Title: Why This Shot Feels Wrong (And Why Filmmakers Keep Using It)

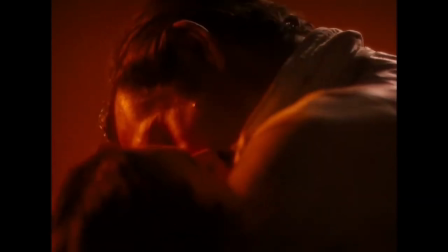(0:57)
Since the beginning of cinema, films have always made us feel something.
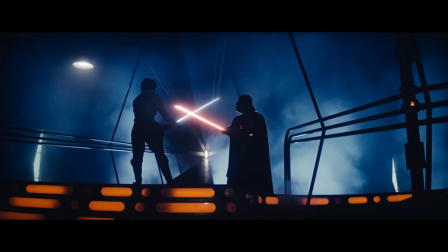(1:02)
Some would argue that that's the whole point, to trigger a reaction,
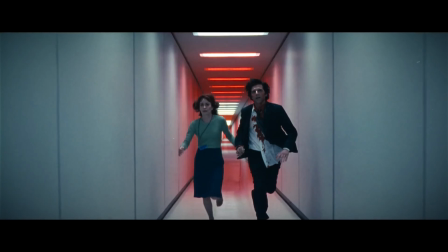(1:08)
to make us cry, laugh, pump us full of adrenaline, or make us flinch in fear.
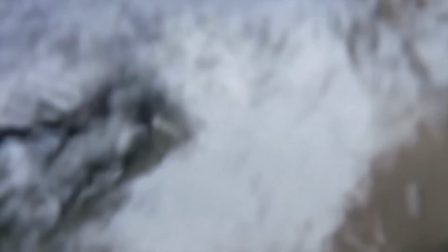(1:16)
Most of the time, it's obvious how they do it. A joke, a jump scare, a gut punch of emotion.
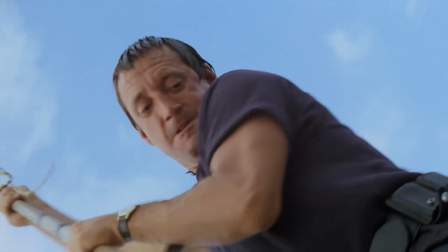(1:26)
Show us something and we'll feel it.
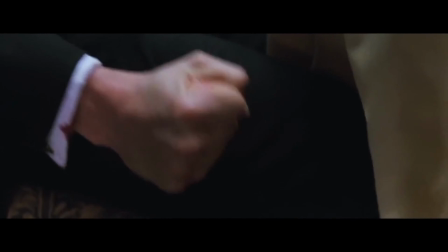(1:30)
But sometimes, all it takes is a slight camera movement and a well-directed performance.
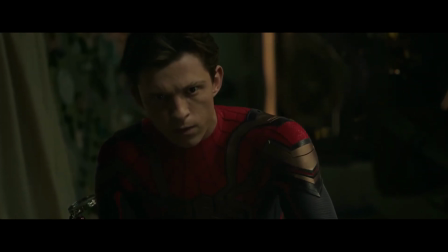(1:38)
No loud noise, no scary face, not even a single word of dialogue.
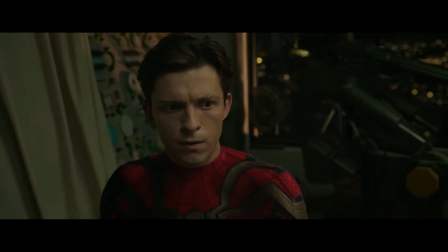(1:45)
The scene might even be completely silent.
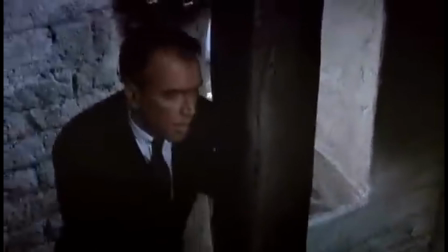(1:49)
Just a shift in framing, a pressure of the lens, a subtle warping of space. And suddenly, your chest tightens. Your stomach drops.
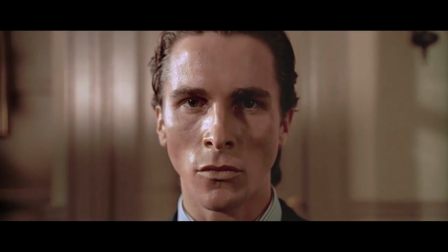(2:06)
Film doesn't have the luxury of inner monologues like books do.
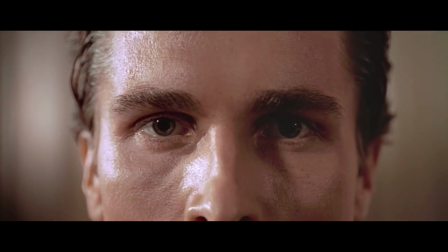(2:11)
Some directors try to go around that, but in some cases that just doesn't work.
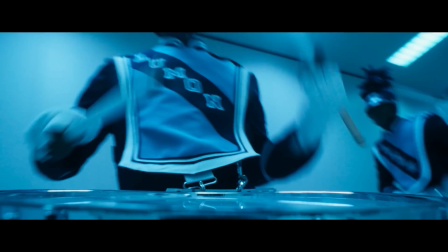(2:18)
Great directors find ways to translate emotions into something visual.
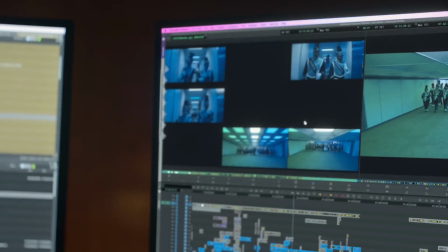(2:23)
Every shot, every camera movement, and every shift in space is carefully designed to make us feel exactly what the character is going through.
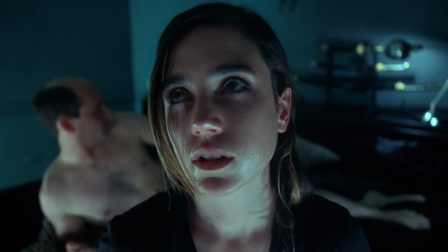(2:32)
These aren't just cool visual tricks.
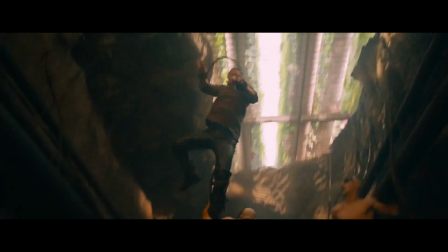(2:36)
They're deliberate psychological tools designed to make you feel something, whether it's paranoia, fear, or tension.
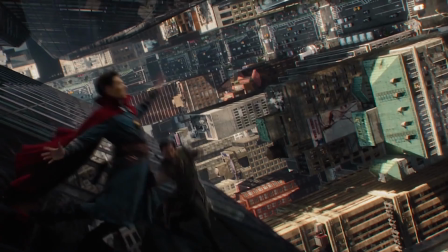(2:44)
This isn't by chance, it's all part of a genius plan to mess with your mind.
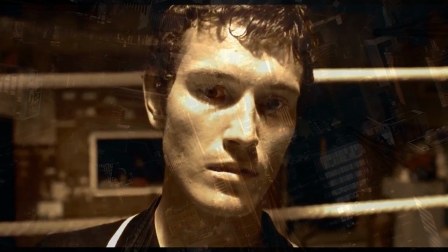(2:52)
One of the most effective ways is to lock us into their experience.
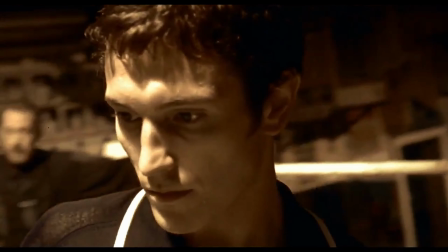(2:56)
By keeping the focus on a character while the world moves around them, we lose our usual sense of perspective.
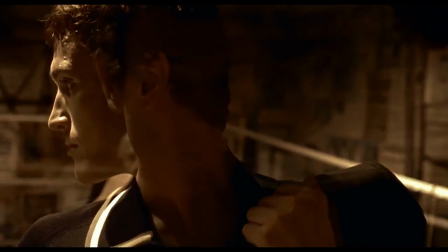(3:02)
It's disorienting, claustrophobic, like we're trapped inside their head.
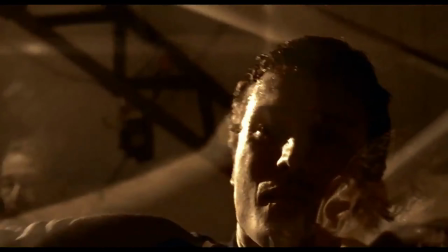(3:10)
This is called a SnorCam shot.
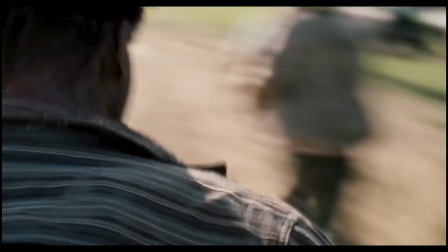(3:15)
It is often achieved using a rig called a SnorCam, which mounts a camera directly onto the actor's body.
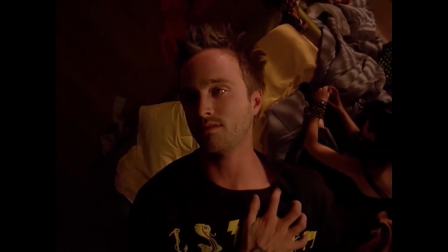(3:22)
Originally developed for surreal and dreamlike sequences, it has been used for everything from psychological breakdowns to intense action scenes.
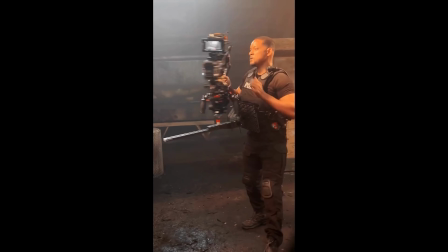(3:31)
In action sequences, this technique can make us feel hyper-focused. It turns a standard shootout into something immersive. It creates a sense of paranoia, stress, or tunnel vision. It pulls us into the character's emotional or psychological state.
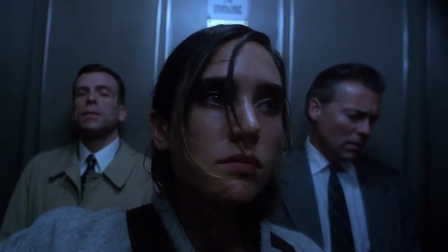(3:49)
Whether it's intoxication, psychosis, vertigo, or even an out-of-body disassociativeness.
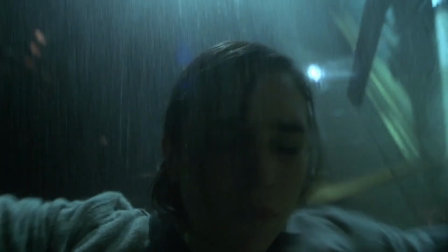(3:57)
It can be used in both action-heavy and deeply introspective moments.
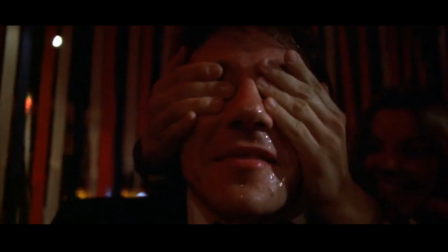(4:02)
The technique is normally used sparingly, limited to 1 or 2 uses in a film for a few seconds at a time.
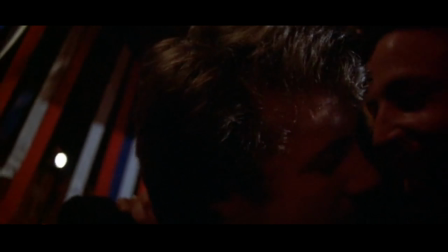(4:09)
At the most, a few sequences. There's something different about SnorCam shots, something so surreal and intimate.
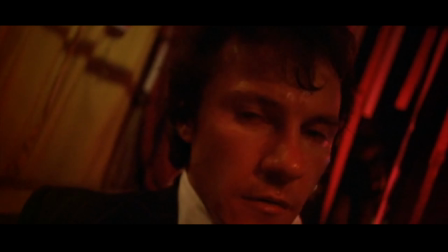(4:17)
The closeness, the claustrophobia. It forces you to see and feel everything the actor does.
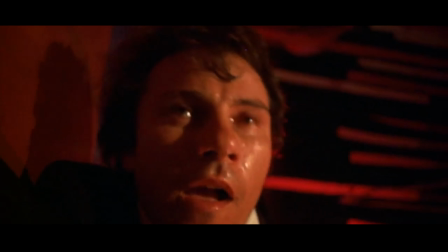(4:25)
Every wrinkle, every blink, every shrug. The practicality is a huge chunk of its novelty.
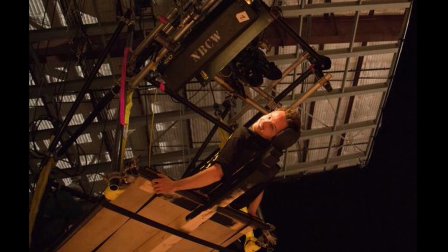(4:33)
The rig being attached to the actor's actual body makes it so that it's able to portray
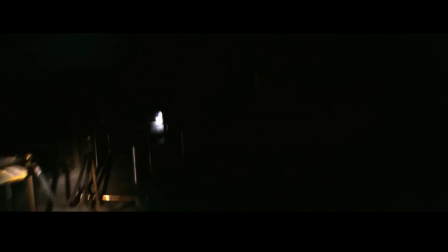(4:37)
lifelike movement that simply can't be replicated as accurately with any other technique.
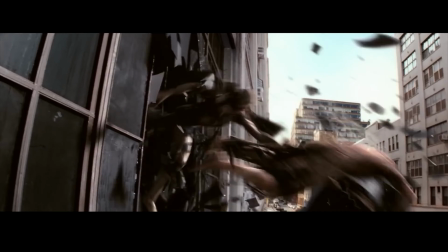(4:42)
Another way filmmakers mess with our perception is by changing the very space around a character.
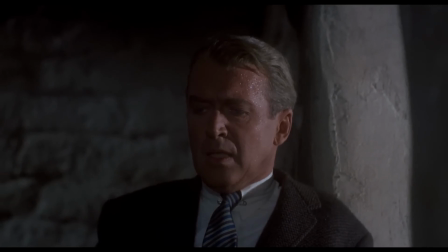(4:49)
If a character feels like the world is collapsing, or like something is fundamentally wrong, the camera can show that.
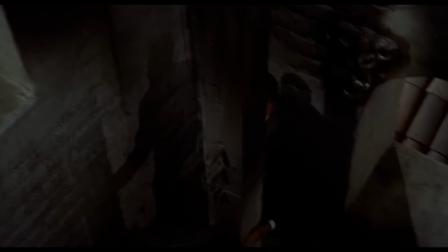(4:57)
Not just through acting or dialogue, but by literally stretching or compressing reality itself.